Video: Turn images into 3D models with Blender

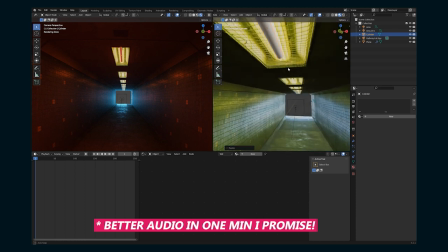12:31 I think this light is made from like one tube
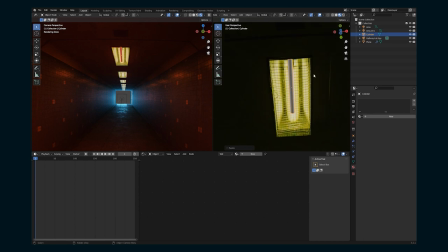12:36 and then like a reflective side, or is it three tubes?
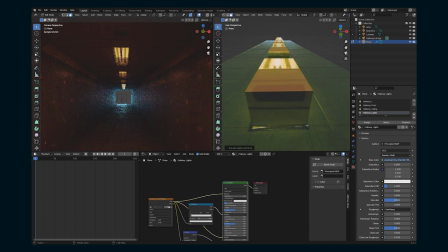12:41 I can't really tell. Let's take extrude it up, and that'll give us some space in here to add some new geometry.
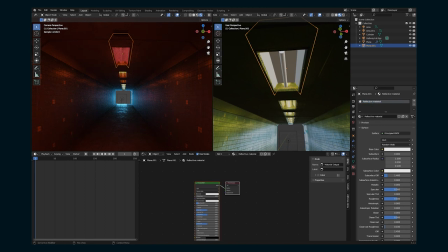12:53 Go in here and label the material, turn it gray, adjust the metallic and roughness, something like this. Click on this cylinder. We're going to give it an emission texture. Changes drop down to emission.
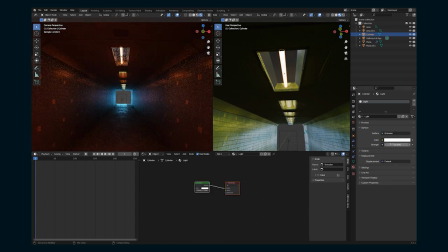13:13 Turn that up a bit so it's a bit brighter.
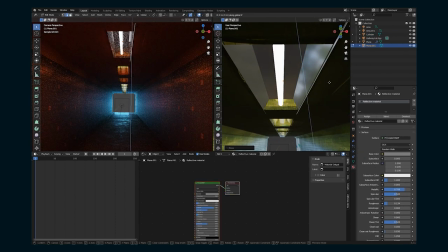13:16 I'm also going to go in here and adjust the shape of this reflective surface just so it fits into this cutout that I made in the ceiling a little bit better.
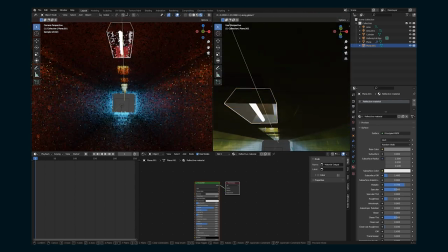13:25 You know, bring the sides down, adjust the scale, things like that. I'm also gonna add more lights.
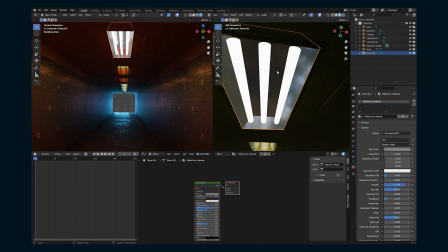13:33 I don't know if the original image texture was a reflection of one or three, like I said, but I'm just gonna add three here. Then I'm gonna make a new plane to add the grid.
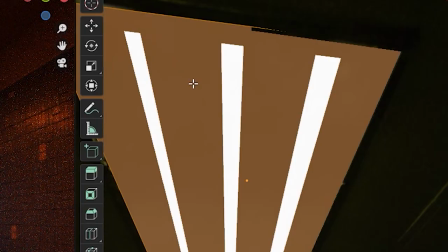13:41 What I'm gonna do is just duplicate the background plane, hit P, separate by selection, so it's a new layer, and this is just because it's,
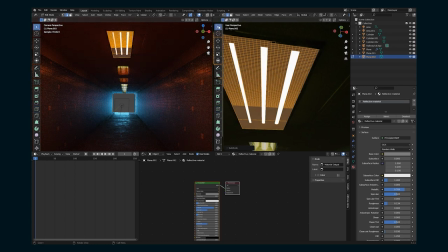13:48 you know, has the right material, has the right orientation and scale and stuff instead of starting from scratch.
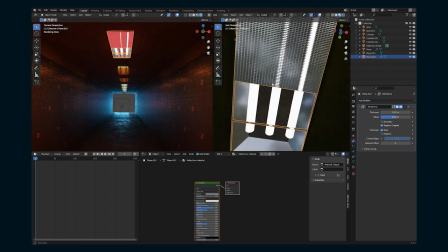13:54 Subdivide the plane a bunch. Then I'm gonna add a wireframe modifier and make this grid.
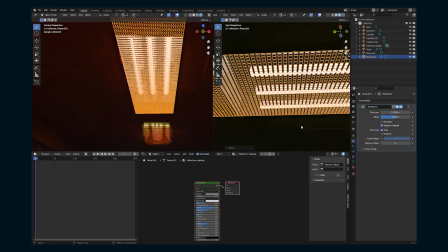14:00 Adjust these settings here. Okay, clean this up a little bit.
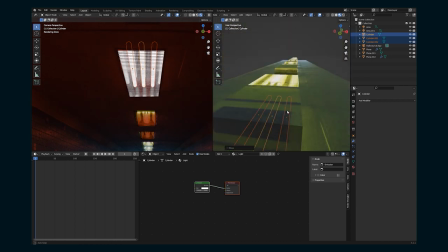14:05 Okay, bring that up, move the lights up a little. Something like that is looking good. But now I'm gonna add kind of like an edge around the light.
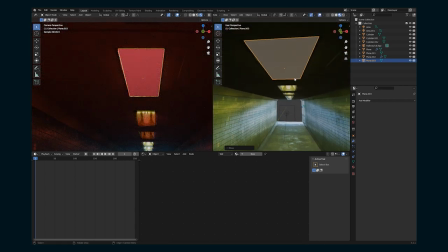14:13 So I'm gonna add a plane, scale it, extrude it a bit. Cut out the middle, and there we go, something like that.
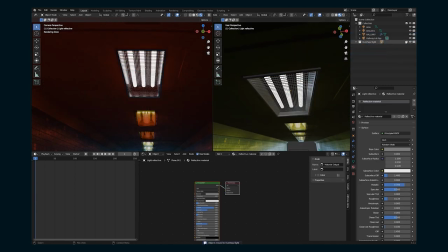14:25 Scale it properly. Add all these light materials, all these lights to a new collection.
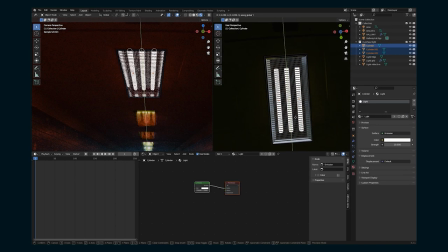14:32 Let's line everything up just to stay organized.
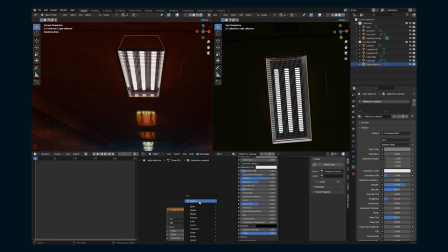14:35 And now I'm gonna go into this reflective surface and add a Musgrave's texture to the bump map and also to the roughness,
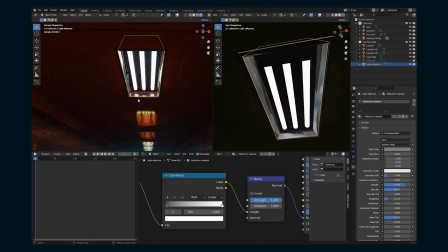14:44 just to like add some variation as if it's kind of, you know, a It's not a super flat reflective surface. It's been dented and things like that. And this looks pretty good. It's not perfect, of course.
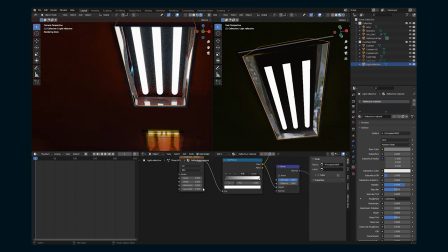14:55 I wouldn't use this 3D model as your close-up, but as you know,
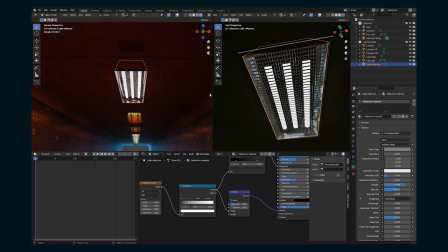15:01 some 3D geometry up in that light area where otherwise you would just have an image texture,
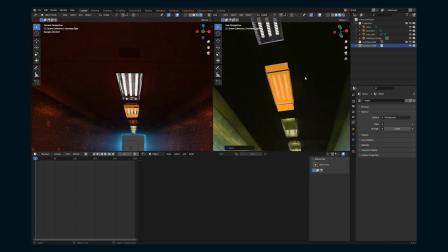15:07 this is gonna help when we do our final shot and composite down the road.
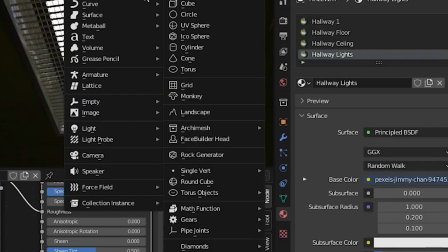15:14 Now we're gonna take this collection and we can make a collection instance overhead light.
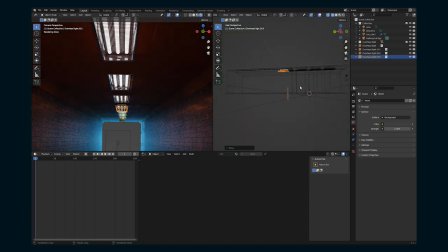15:23 Move it down.
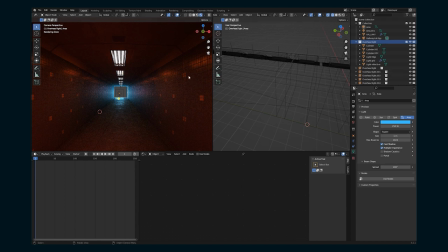15:26 And what we can also do is go back into, now because these are instances of a collection, any changes we make to one will be reflected in them all. So one thing we can do is if we add another area light within the collection, it's going to appear over all of them.
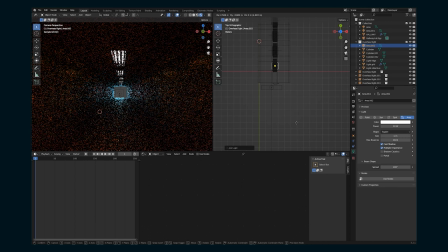15:42 So let's line up an area light beneath here. Area lights are definitely going to give you fewer fireflies when you're using cycles. So that's why we're adding an area light in here instead of just letting the emission layer illuminate the hallway.
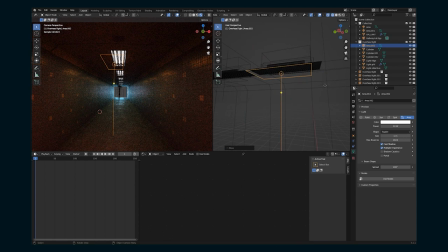15:58 If you're an Eevee, I think a point light for me tends to give a get a better result. But since we're doing cycles, we're just going to add this area light to underneath each of the overhead lights to kind of mimic the light that it's casting.
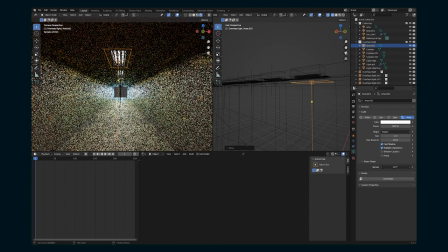16:13 So we can adjust the intensity here, turn it up to see what it's doing, and then turn down the spread a bit just so it's more kind of pointed down.
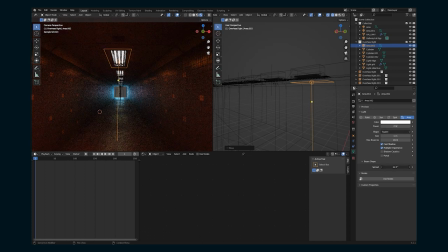16:22 And then we can go in and fine tune it from there. And another reason to add these area lights is you can really control the lighting of your scene.
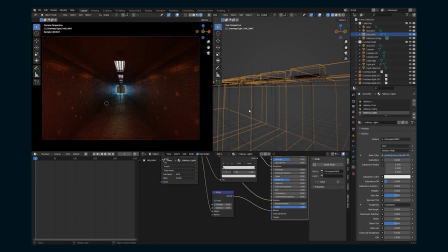16:29 So for example, if I wanted to make these overhead lights pink or something, I can go in and change the color of the cylinder just by changing the one emission texture color.